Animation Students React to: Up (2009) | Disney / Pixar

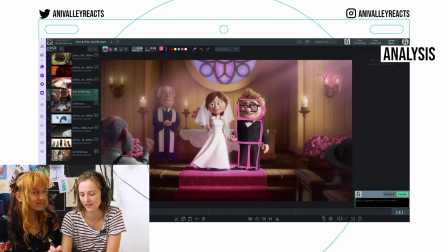You know what's not stable? His financial situation. The house is super nice.
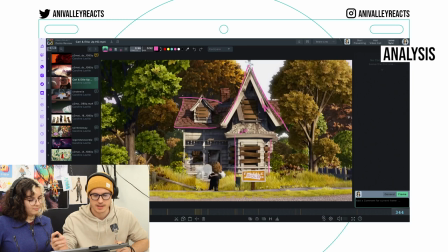This is kind of a Victorian style house. I always like these houses because it's both out of like these primary shapes essentially.
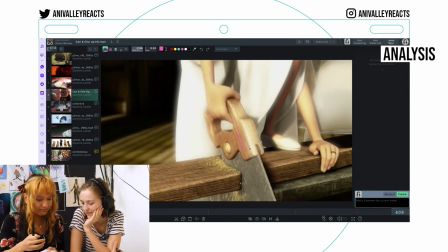This shot here, it reminds me so much of stop motion. It seems like the texture is bigger on everything than it would be usually on a real thing. In stop motion it's like that because everything is miniature. There's air inside the tape.
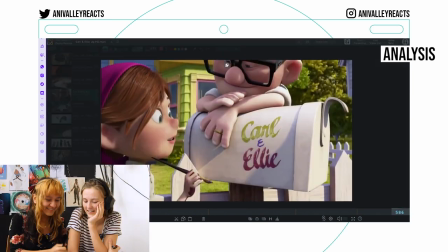These kind of details make it look more real. I love it. I admire that they have like different outfits.
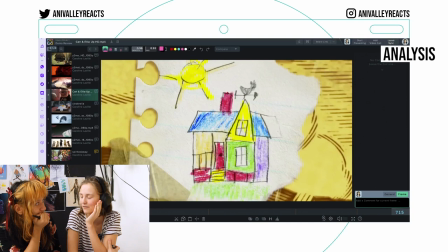Usually in animation you'll have the same outfit for the entire season. And even in 3D they don't often... I mean in 3D it's even more difficult because you actually have to model the clothes. In 2D you can just throw the clothes, in 3D you have to like actually do stuff.
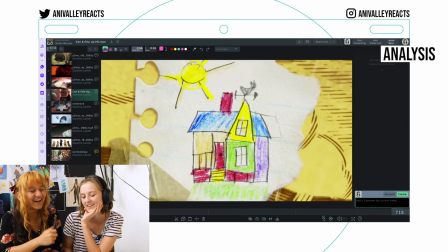Oi! I want to talk. We hear the theme in the beginning.
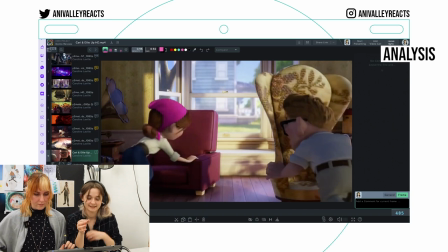In our head it's established that this is the theme of their relationship.
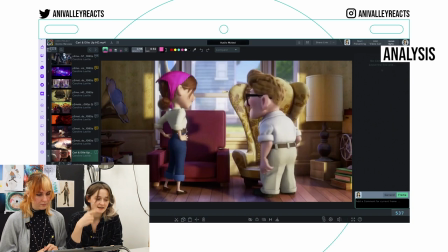You need to hear it at least once to know this fact so that when you hear it later on and it's a sad moment,
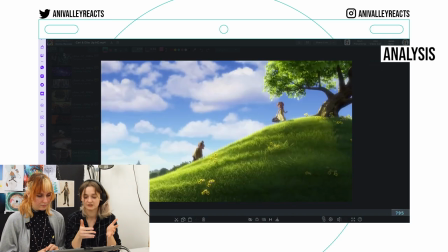then all those memories come back of their relationship together and that's what makes it so gut-wrenching.
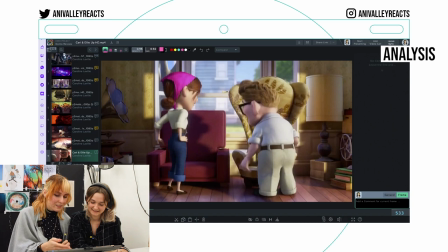Super pristine chairs.
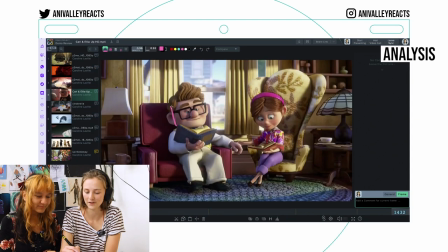It's nice how they like carry each other's chairs and it's lovely as we have established he is square His chair is also just squares. Her chair is mirroring that so it's just them as chairs It's such a lovely detail.
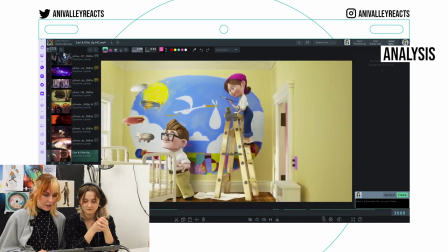They didn't have to do it, but they did and it's adorable Also the seasons throughout the movie when they're young,
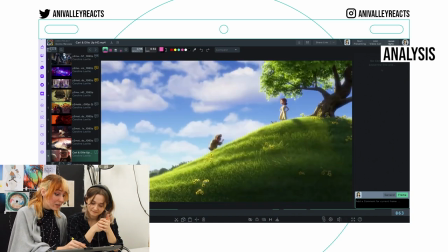it's like spring during springtime You kind of want babies
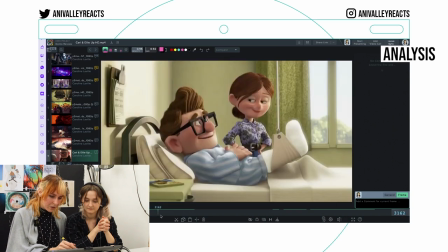But then it's like summer later on when they go back on the hill when she's old It's autumn.
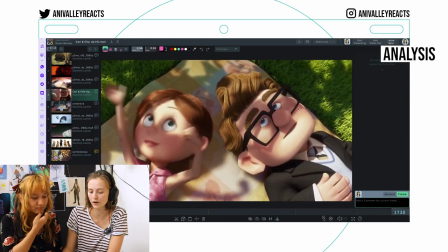Even though there's no sound, because of her lip movement, we can tell that she says baby.
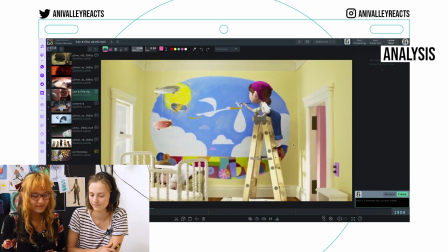Oh, yeah. Body language and facial expression in our soundless movie is extremely important.
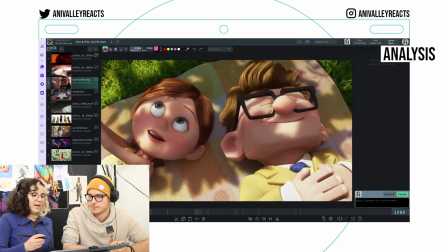You know how I would do the shadows? I would have a plane. It's like a gobo effect. You have like little holes in the planes. You put light through it and then you have those little shadows as if the light would come through the tree. So they didn't physically put a tree there. And also the city developed.
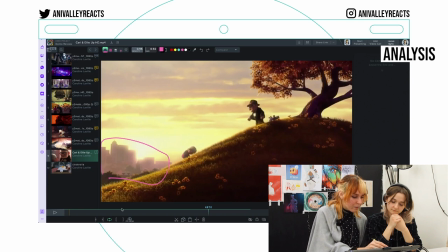Like this is, there's like skylines and everything. While at the beginning it's rural.
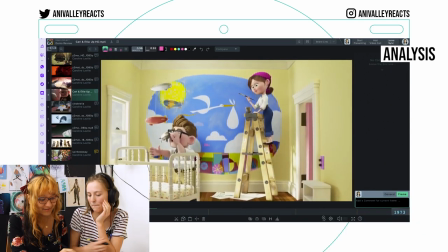Oh, that's nice. Yeah. The transition of this bright and beautiful yellow to sickly green and then bluish.
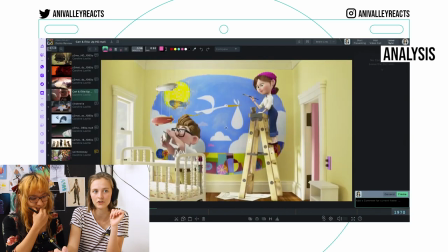Red, blue and yellow are very childish colors to make it even more of a contrast.
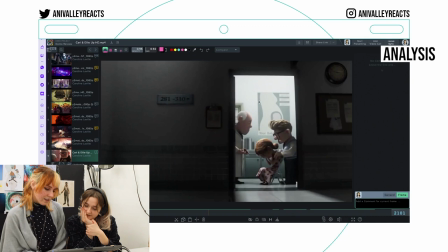Transition to a different room. That's so smart to like actually put that poster in the back. so you don't need to hear anything.
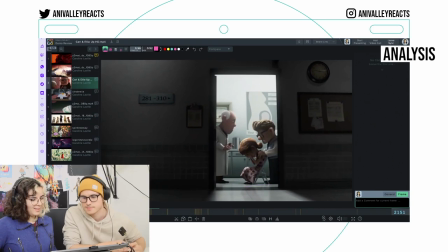This is what we need to see. A frame, inside the frame. And they did play quite a lot with shadows and contrast.
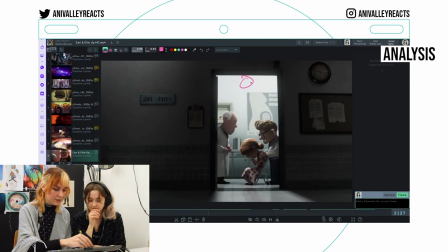It's very narrow, it makes you feel uncomfortable. Like there's all of this space but they only have this much space.
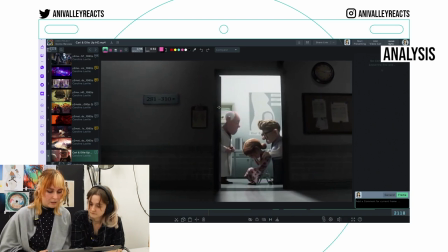Even with the posture of the doctor it's clear that he doesn't have any good news to share.
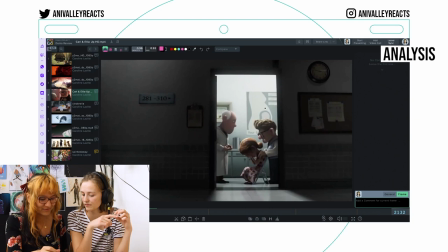You don't hear anything but you still know what's going on because of posture. This scene is so good in showing you instead of telling you stuff.
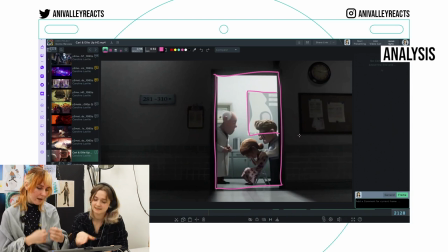Even as a child, if you don't get, oh, she's infertile. Something is wrong. That's what you get. Maybe you can understand of like, oh, she wanted babies.
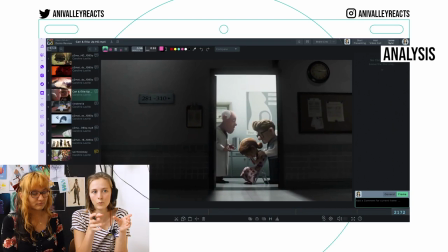Maybe. Maybe. Because it's so quick from one moment, they're happy setting up an expectation of a child. And the next they're told, no, you can't have that. We also get that feeling of, and it just hits us.
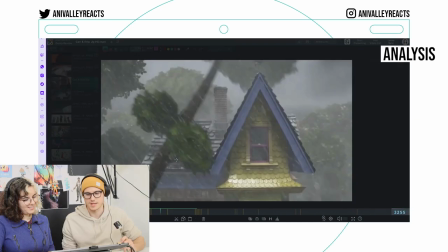Yeah, exactly. Yes, it's a very emotional whiplash. That's such a nice shot. With the lightning.
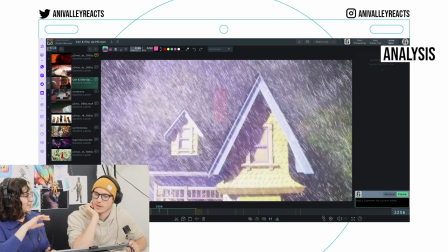Don't want to physically put water simulations onto the house. That would take a lot to render.
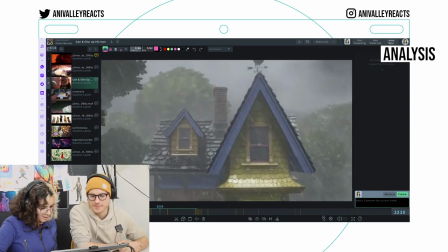I would put it into the shaders, the glossiness of the texture And I think there's not a lot of water interacting with the house Except maybe
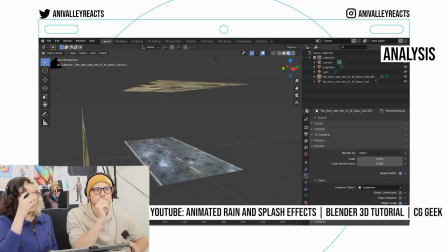those water droplets The rain itself might be only a particle system that doesn't really interact with the...
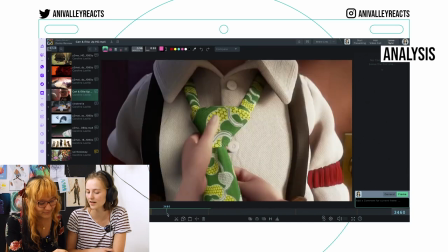Yeah, it probably does I love how they show passages of time Montages can quickly go very on the nose But this is made with so much love,
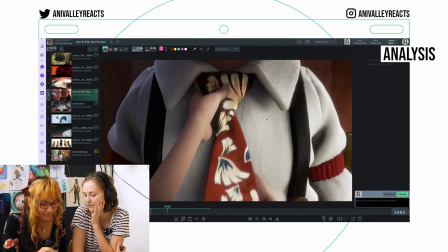that's really nice Here again the thing with texture Look at the stitches!
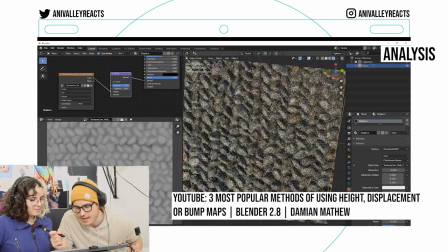Right Here I love the textures It's essentially just a bump map what i can't see is like tiny hairs and stuff if you wanted to make this more realistic you
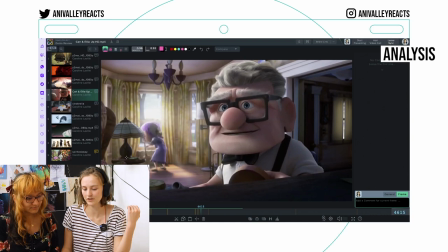could add like tiny particles of hairs nice expression change he's looking up smiling he looks over sees oh maybe we don't have that much time left he realizes that then he has an idea his head and his eyes go up he's very delighted by the idea and through
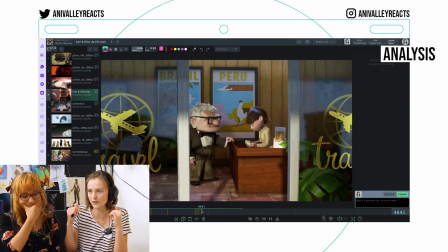those story beats if you time them right you basically show exactly what the character is thinking through this inner dialogue you animate the facial expression.
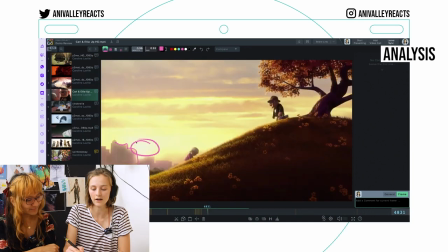A lot of the mood is through the lighting. It is now sunset because their time on planet Earth is coming to the end.
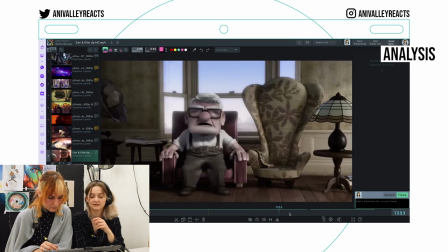What's even sadder in this scene is like you only have like maybe one instrument which is a piano.
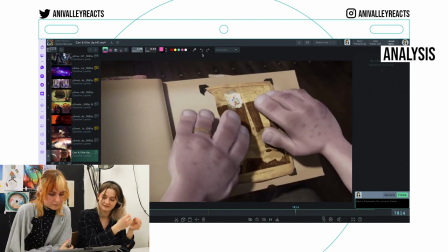When the contrast is bigger from like a happy comfortable melody to like just quiet that can make a big difference too.
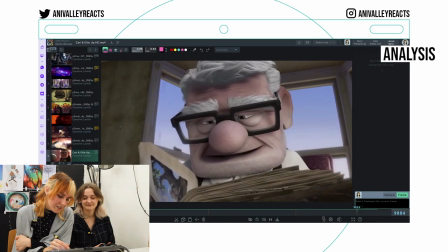This is the catharsis at the end of the movie this is the payoff the tears in the eyes oh that also helps a lot visually when you see a character cry glossy eyes yeah i'm depressed yeah i'm sorry yeah thank you for